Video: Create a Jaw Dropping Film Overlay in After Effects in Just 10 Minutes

Everyone, my name is Cameron with Motion Science, and in today's lesson, I'm going to show you how to build a film overlay effect.
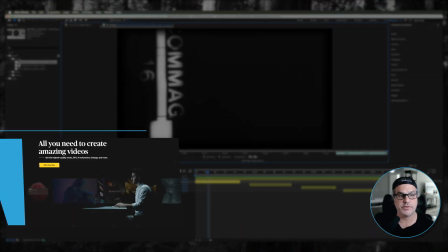0:05 So let's get started. So the first thing we're going to do here is I found a clip on Artlist that has different footage in it.
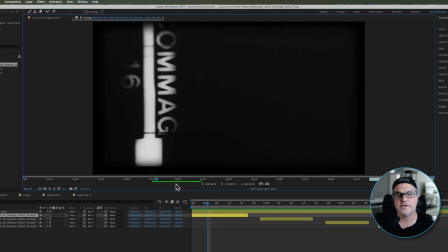0:12 You're going to see it's different images that you would find in a film leader.
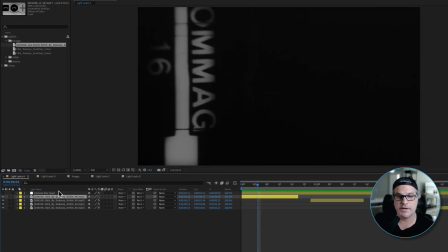0:17 So what I did is I applied some time remapping to the clip and I freeze framed it.
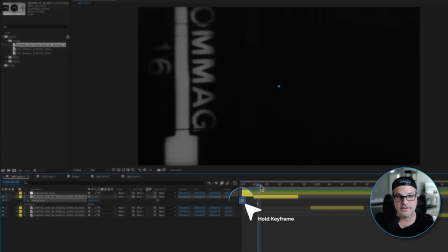0:22 So you can see there's a hold keyframe here, and that just says that I want it to freeze on this frame.
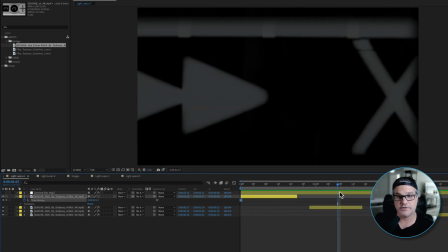0:27 I did that for each one of these. So I've got another frame here, and a frame here that I've added some motion to it.
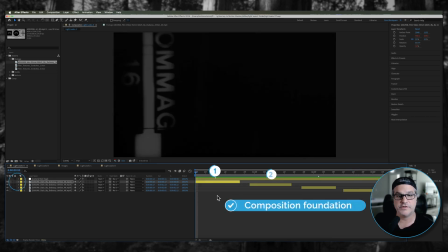0:35 So that was the first thing. I just created four different instances with four different images. To each of these, I added a wiggle expression for opacity. And it's really simple.
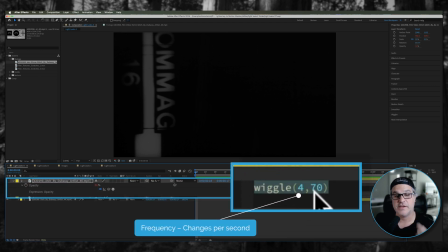0:46 It's just wiggle 470. So 4 times per second, I want the opacity to vary by 70%.
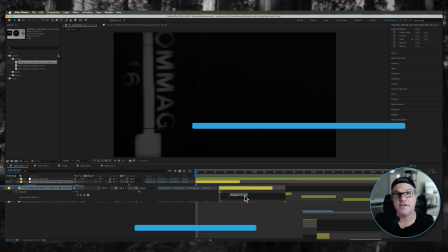0:54 So from 0 to 100% is opacity. Anywhere from 70 up or down we could go.
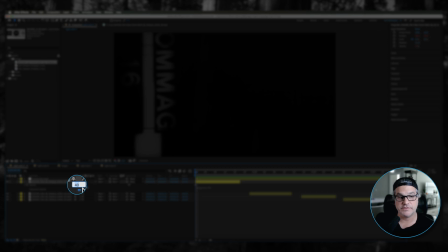0:59 So what I like to do is I input a value like 40%. So I can go up to 100, I can go down to 0. And there's no right or wrong number here. I could enter 40%, I could enter 80%. It just depends on how bright you want things to be.
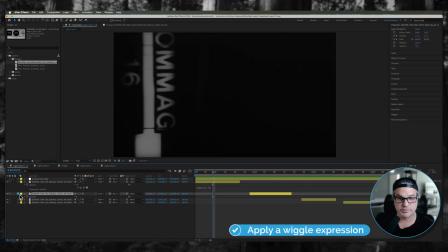1:13 So that's the first thing, is I applied that same wiggle expression to every one of these clips.
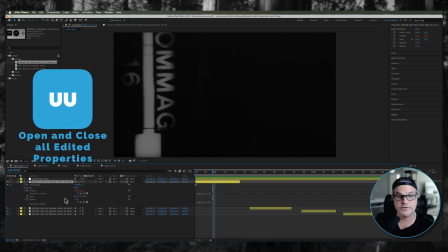1:20 Now also, if I hit UU on the keyboard, it's gonna reveal any additional expressions or keyframes I have going on here.
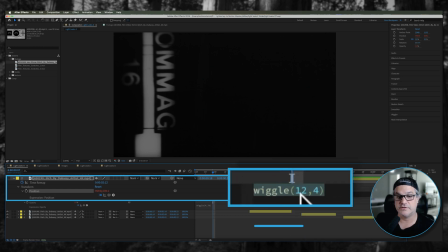1:27 And I have a position keyframe, and that's a simple wiggle expression. 12 times per second, I want the image to move by 4 pixels. And I applied that same expression to each one of these clips as well. So it gives the clip a little bit of movement. It can move by 4 pixels up, down, left, right, diagonal, just to give it a little bit of film movement.
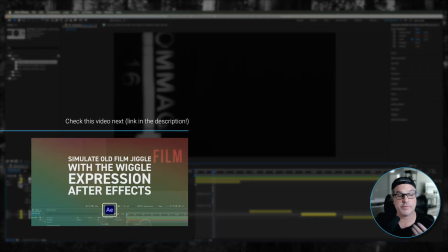1:47 And I have other tutorials about this on YouTube.
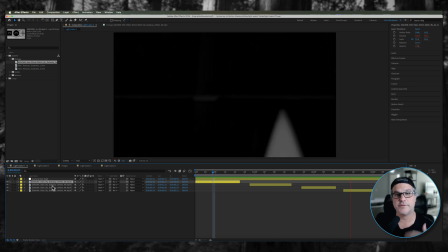1:50 So if I play this back now, you're gonna see that we've got these clips that are going in and out with opacity, and they're also just moving very, very slightly, right?
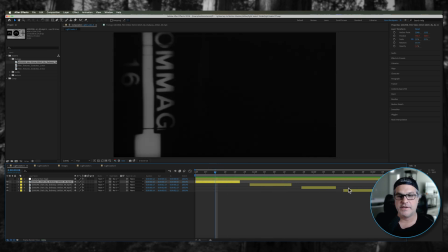1:58 It's just very, very subtle, but it adds a little bit of interesting movement to it. Now, if I select all these and I hit P for position, and let's also do scale,
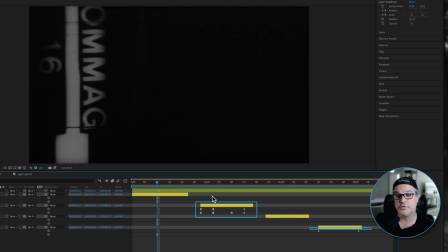2:06 you're gonna see that on two of these clips, I have some keyframes set.
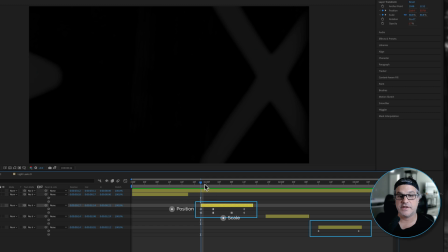2:10 So this first clip here, I have position and scale keyframes set, and this was just to add some additional visual interest.
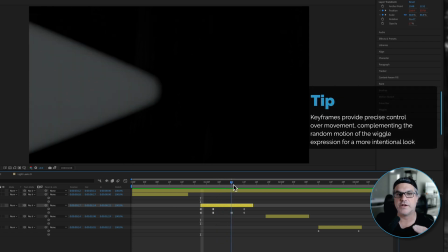2:19 It's just to have the clip kind of move around in the frame, like maybe it was jumping around.
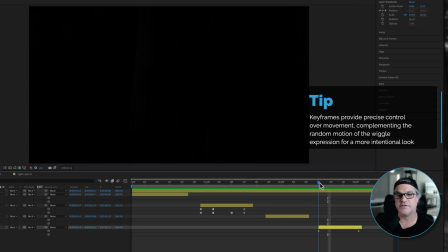2:24 And on this last clip here, it's an arrow, so I just added some position keyframes to make it move from the bottom of the frame to the top of the frame.
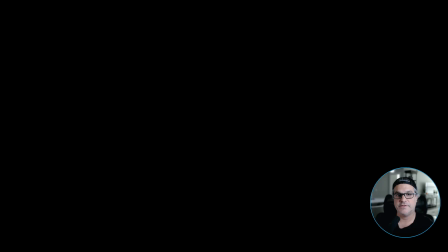2:31 So if I play these back, this is our base for how it's going to look.
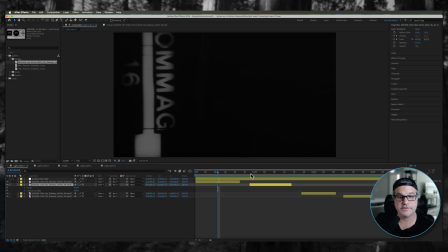2:37 Now I've also got some effects applied to some of these layers. So you can see on this layer here, we've got a levels effect applied, and we have a camera lens blur applied.
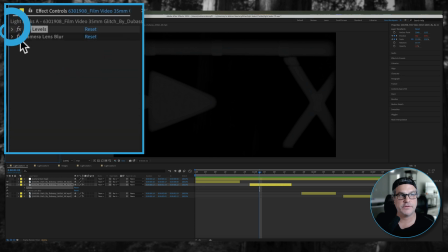2:45 So the levels is just kind of dropping down the brightness a little bit. And the camera lens blur, what it's doing is it's referencing this top layer I've turned off here.
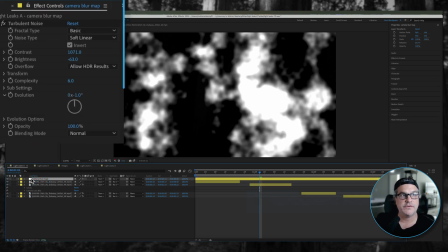2:53 So if I turn it on, you can see there's a turbulent noise effect applied to this layer. And it's just creating some white to gray to black values just to create some visual interest.
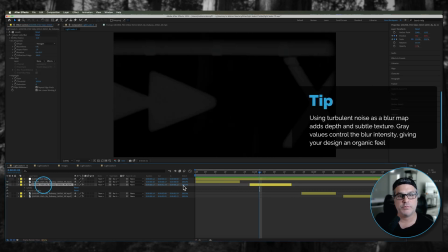3:06 And what this is doing on the blur, and it's really hard to see it, but wherever there's gray values, it's kind of just blurring the edges of the image. So it's a very subtle effect. Sometimes people notice it, sometimes people don't, but it just kind of drives home the fact that this is vintage, right? This is organic, this isn't digital. So that's the first step. If you're eager to create motion design that's gritty, atmospheric, and cinematic, like the example I'm showing you, I invite you to explore the Motion Science membership at
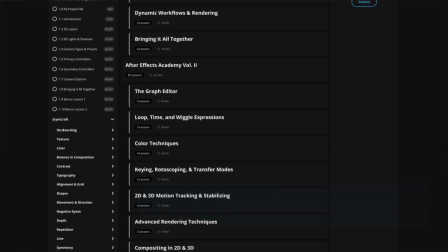3:39 www.motionscience.tv/mastery. Inside this membership, you're going to find hundreds of projects just like this one, including the project files, and it can help you elevate your motion design to develop a very striking cinematic style through our trainings,
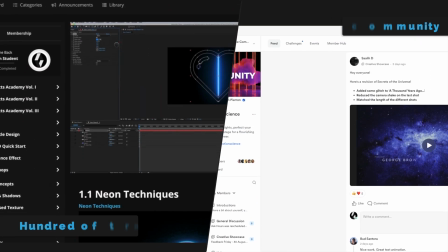3:51 our techniques, and our supportive community. So I definitely invite you to check it out. Now let's go back to the training.
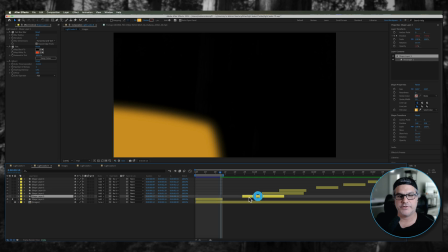3:57 Now, if I move into the next step here, what we've got is a bunch of shape layers, and these are really simple rectangular or square shape layers.
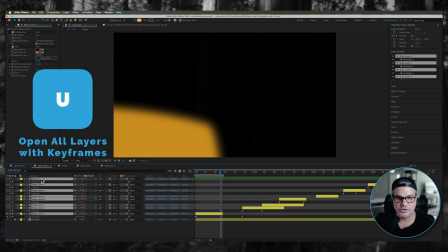4:06 And if I select all of them and hit U, you're gonna see that they have some position keyframes attached to them.
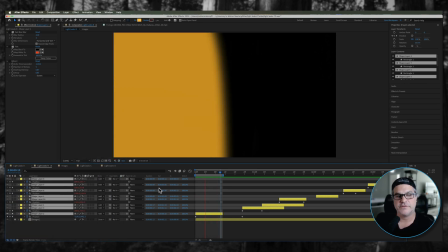4:13 And if I play this back just here on this first one, you're gonna see it's a really simple movement.
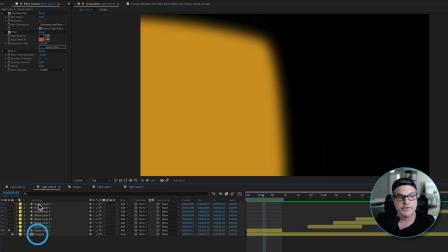4:19 And before I go any further, just to let you know, this images pre-comp here, this is all of these layers here, these 5 layers, taken into a pre-comp like so, and dropped at the bottom of the comp here just to keep things organized and clean.
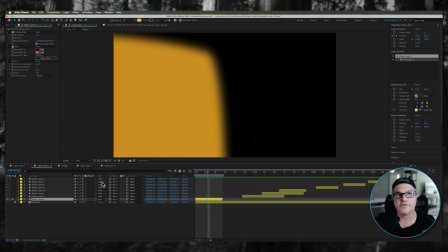4:36 So again, we have a shape layer here, a really simple shape layer, okay, with some soft edges to it.
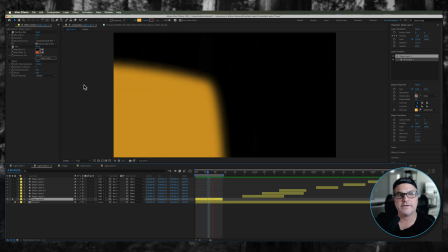4:42 Now, if I play this back, it looks pretty basic,
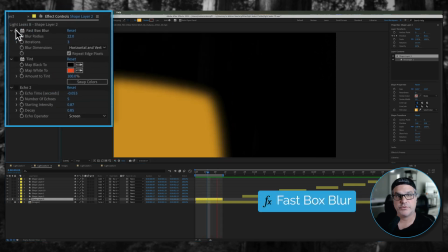4:46 but when I apply a fast box blur, it's gonna give it the edges a little bit softer edge.
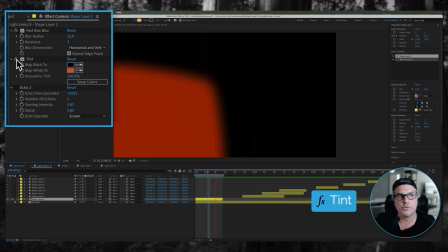4:51 Then we're gonna apply a tint to make it this orange color. And then we're applying an echo effect,
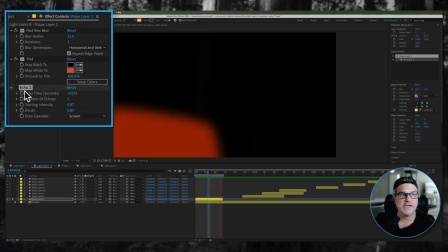4:57 and this is echo 2 because I played around with different echo settings and found that these parameters here worked really well.
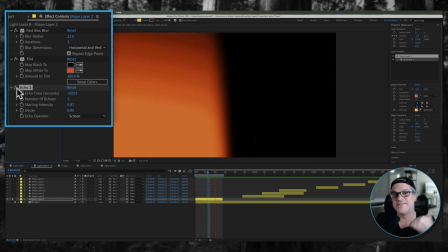5:04 And watch what it does by applying that, right? It's creating instances of this square moving and it's echoing it.
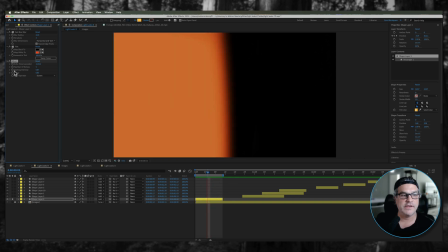5:11 So it gives it kind of like a variance to it, right? So if I do that to every one of these layers across the board here,
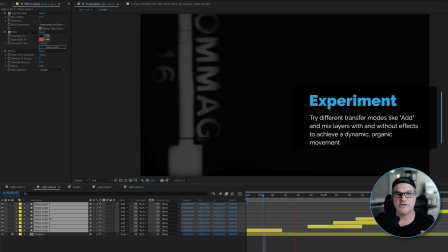5:20 this is what we get next, right? So now we've got these shape layers just kind of moving around the screen, set to add.
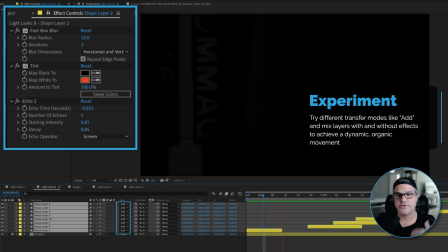5:28 They've got fast box blur, tent, and echo applied to many of them.
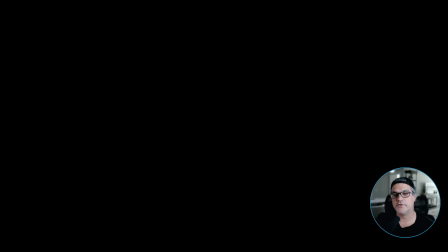5:34 Not all of them have these effects applied, but for the most part, I would say 80% of them have these effects applied to them. So the next thing we're gonna do is our next composition here.
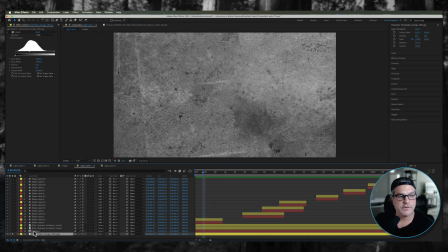5:43 And we have all of our shape layers, but first of all, I brought in some interesting visual texture to the background.
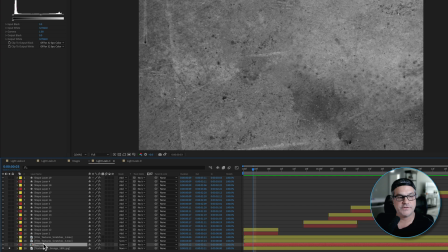5:50 So I dropped this in underneath the images, and this is a Texture Labs grunge texture.
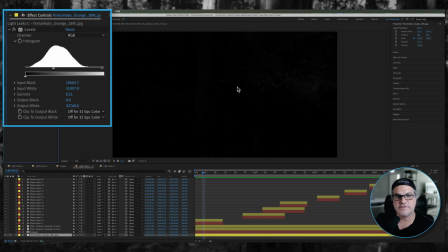5:56 And to it is applied a levels effect. And when we turn that levels effect on, you can see it just allows us to see these white specks within the image.
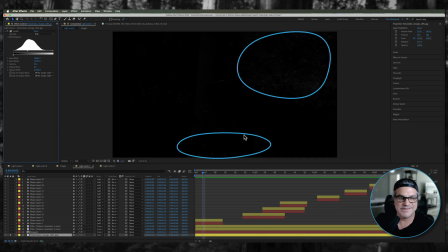6:05 So it started here with the levels applied. We've got this just to get some interesting visual interest below our images. So if I play this back, again, it looks pretty subtle, but it's back there. It's adding some visual interest, right?
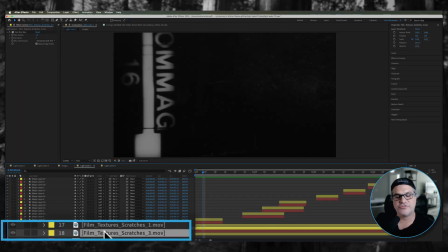6:19 Now, the next thing we did is we applied some film texture scratches, and these are from the Motion Science film texture packs.
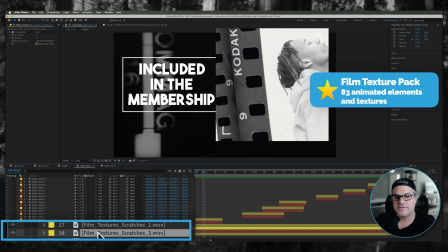6:26 If you're in the membership, you do get these included in your membership.
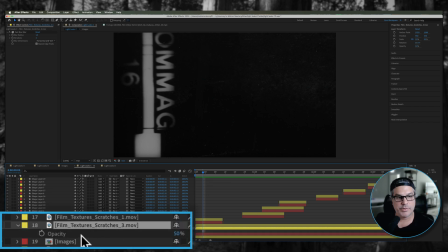6:30 And instead of leaving these at 100% opacity, I dropped the opacity down to 50% here, and also applied some fast box blur of 1.5 pixels to these.
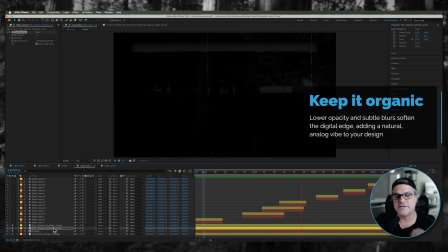6:42 And this is just to break them up from that digital look again, to make them a little bit more organic and to make them a little bit more subtle.
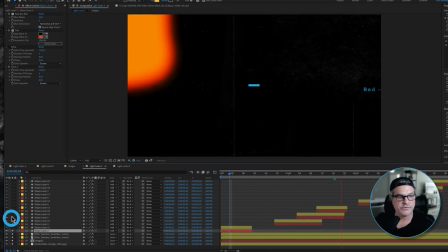6:49 Now, if I turn the shape layers back on here, these are all of the original layers that we did in the last comp.
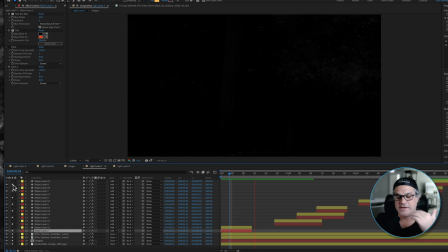6:57 And you can see how things are starting to layer together and it's starting to look more interesting. It's all about the layering here, right?
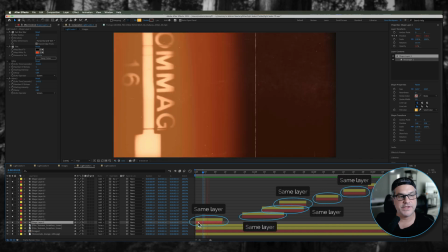7:03 Now, what I did is I took each of these red layers and I just duplicated them to create a layer on top of itself,
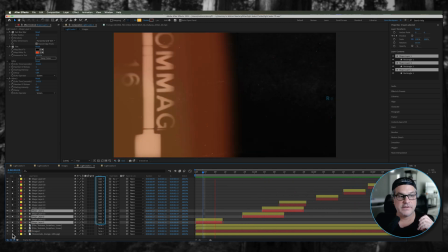7:10 still set to an add mode. And if I show you that, that is what this looks like, right?
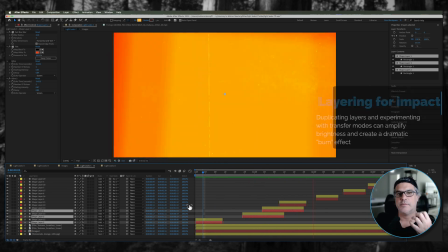7:17 Now all of a sudden it looks like there's this really hot burn look to our footage here. And that's what I was going for. Again, I played around with different transfer modes like hard light,
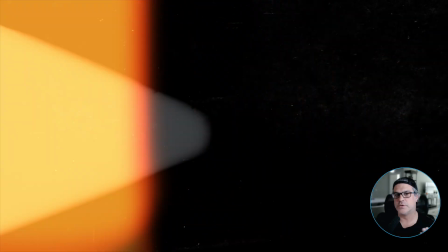7:27 screen, add, and I found that this one worked for the most part of what I was trying to accomplish here. Okay, so we have one more step to go here, and that is to apply kind of the finishing touches to this to really take it up another level.
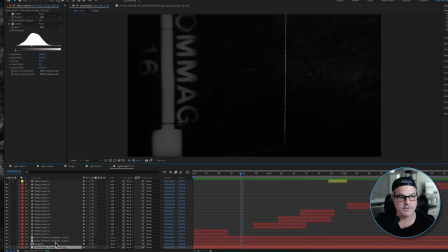7:41 First thing I'm gonna do is I selected the background Texture Labs grunge texture, and I applied a very simple wiggle expression to the position of that texture, just again to give it a little bit of movement like it's on film.
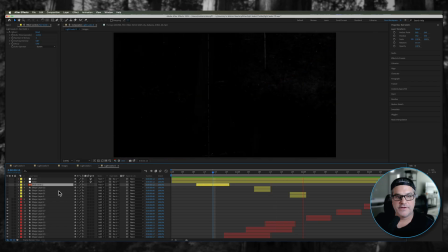7:55 It's very, very subtle, but that's all that's required. And the next thing we did is added a few more shape layers.
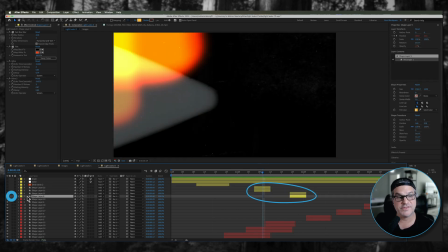8:01 And again, these are just two shape layers that are then duplicated upon themselves, just like we did previously.
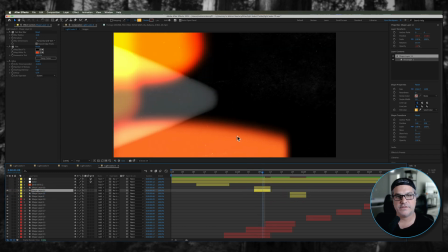8:07 So if I go ahead and solo these, you can see this shape layer right here has been added.